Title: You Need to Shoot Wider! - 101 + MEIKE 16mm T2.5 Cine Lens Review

A special thanks to Mikey for supplying the lens you see in this video.
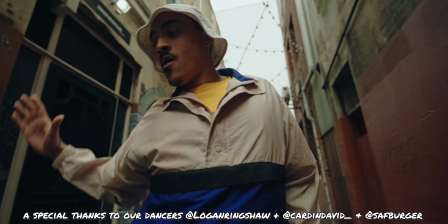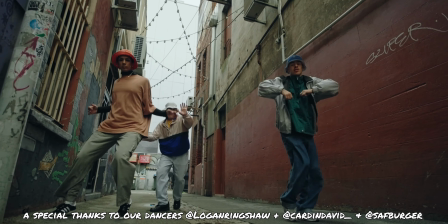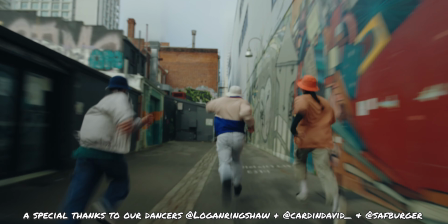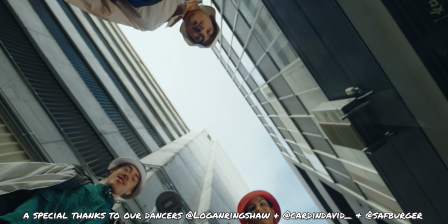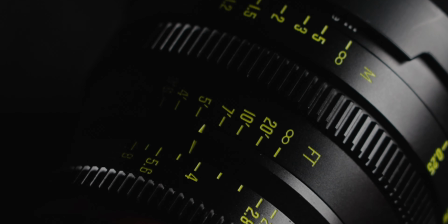Today Shane and Taylor are tag teaming a review for the Mikey 16mm T2.5 Full Frame Cine Lens.
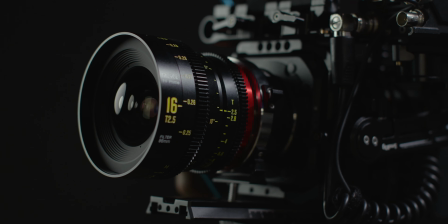We have collected our thoughts and put it into one video.
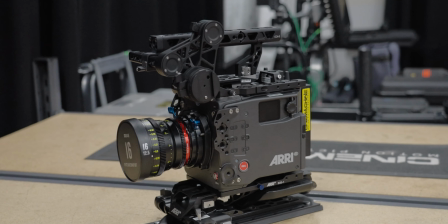Before we jump into the review of this lens, I want to talk a bit about the best use practices for wide angle lenses in cinema storytelling.
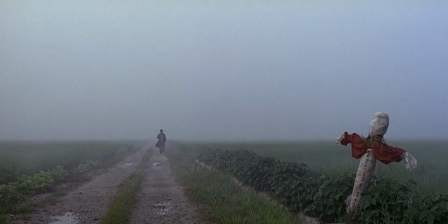If you want to skip to the review, go to this time code. One of the most iconic uses of extreme wide angles is capturing establishing shots and landscapes.
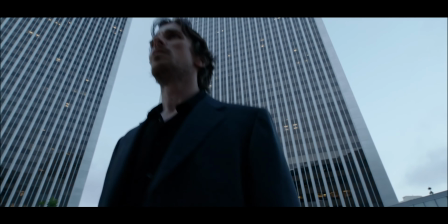Especially from lower angles, they can give the feeling of the environment towering over us or the characters we are following.
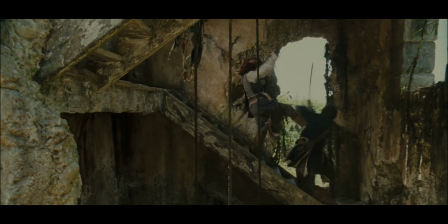You will also see them used in action sequences.
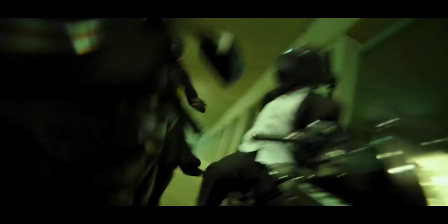These lenses, when the camera is placed close to the action, exaggerate perspective and add a dynamic and visceral quality to the scene.
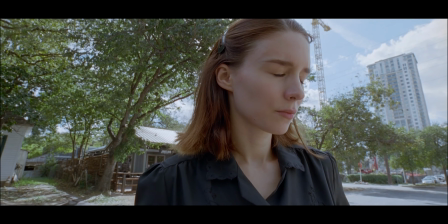Extreme wide angles are also often used to evoke emotional vulnerability or paranoia.
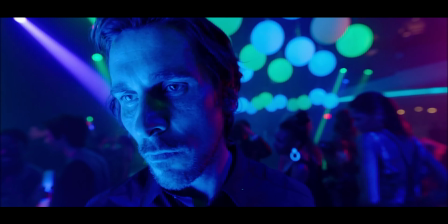By positioning the camera close to a character's face, it can cause heavy, usually unflattering distortion, but also create a sense of intensity.
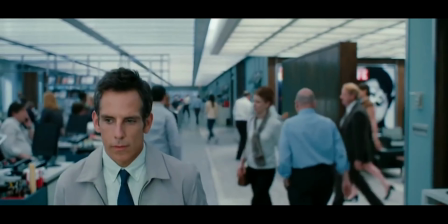And lastly, extreme wide angles are often used in long tracking shots. These shots often require intricate planning and precise execution.
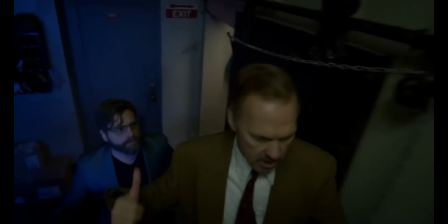But by using a wide-angle lens, the camera can have a little wiggle room to navigate the complex environments, capturing all the action, often in a single take.
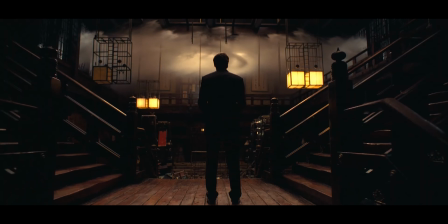Understanding what different focal lengths do and their best uses will help you make informed decisions on set whether you are filming a short film or a corporate video.
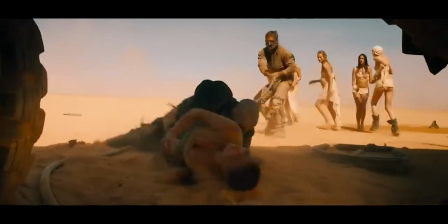It will help you to be more creative and make better choices. And with that said, let's jump over to Shane for our review. Firstly, build quality. Right off the bat, I have to say Mikey have done a fantastic job here.
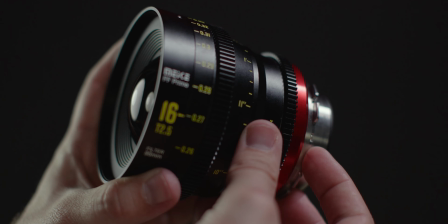This lens is solid in hand with a sturdy metal construction that feels trustworthy.
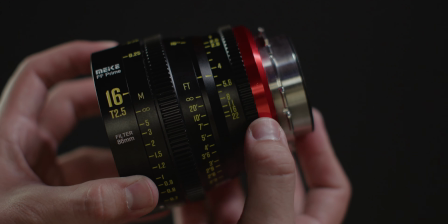The focus and aperture turn very nicely with a good amount of resistance on both, making manual adjustments easy.
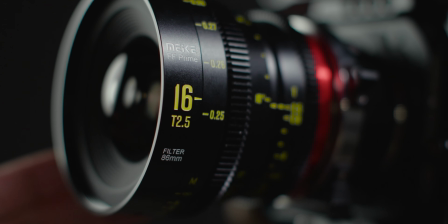I will note that the focus ring has a 330 degree rotation, so many may prefer using a focus motor or follow focus.
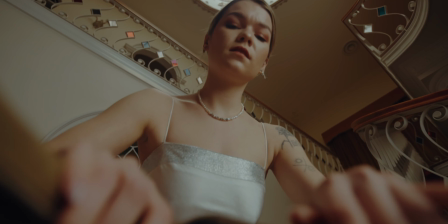In terms of optical performance, this lens delivers. Wide open, it has great sharpness in a nice, not overly clinical way.
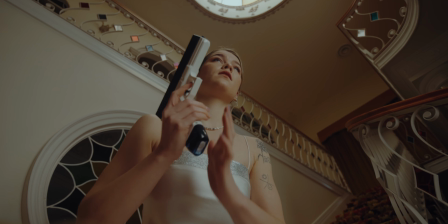It looks not too modern or too vintage either. It's a nice sharp in-between with just a touch of character that could probably get you good results in both narrative as well as corporate work.
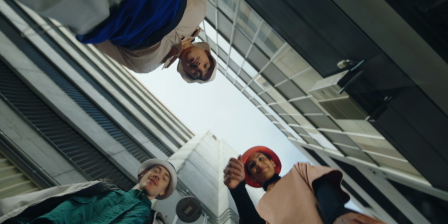At T 2.5 it's quite fast for a wide angle and distortion and vignetting are minimal, even shooting on a full-frame camera.
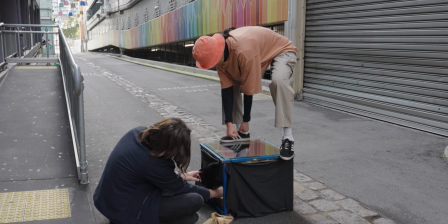And that can actually be pretty rare, as this is where most affordable wide-angle lenses do tend to suffer. As for bokeh, you have to consider that at this focal length it's hard not to have some level of focus on everything in frame, even if you're wide open. This means that you aren't getting a lot of strong subject separation, unless of course you're at close focus.
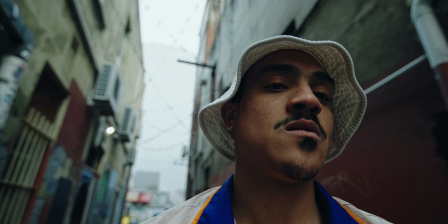Speaking of which, the minimum focus distance is 25 centimeters from the sensor, which can give you an attractive, soft, out-of-focus look to the bokeh.
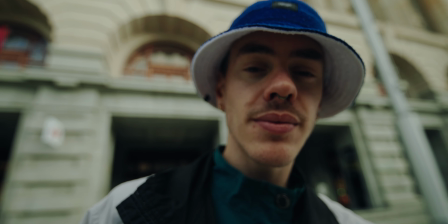But given that it's a manual focus lens, we were a little bit disappointed that it didn't have some macro capabilities.
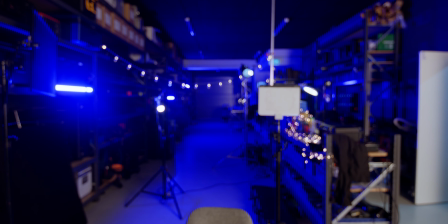Focus breathing is present, but very minimal. The same is true with vignetting and chromatic aberration.
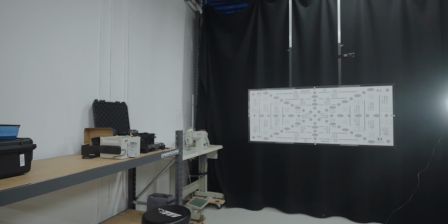Honestly, it's not really something that you need to worry about here. The flaring is pretty well controlled as well, but you can get slight ghosting when a strong source hits the lens from certain angles.
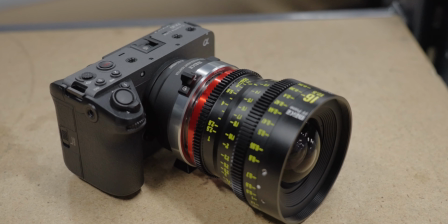But this is not uncommon for lenses this wide. We've tested this lens on various cameras, and it consistently delivers great results.
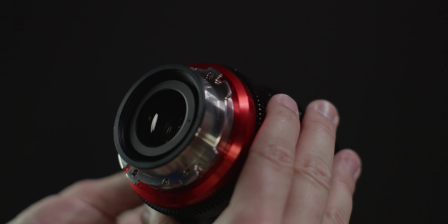Speaking of which, the PL mount on this lens worked really well, both natively and with adapters. This is something that we've both had issues with for more affordable lenses, where there's either too much play or it's too tight on some PL mounts.
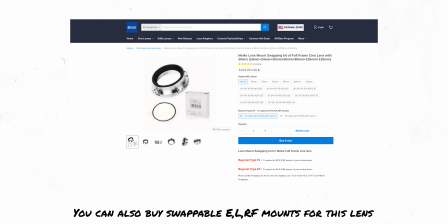But so far, we're really happy and it feels perfect to lock it in. The PL mount is also interchangeable with EF mounts that can be purchased separately. You can also buy the lens as an EF mount and pick up the PL mount after the fact, which is a nice touch for a professional lens set.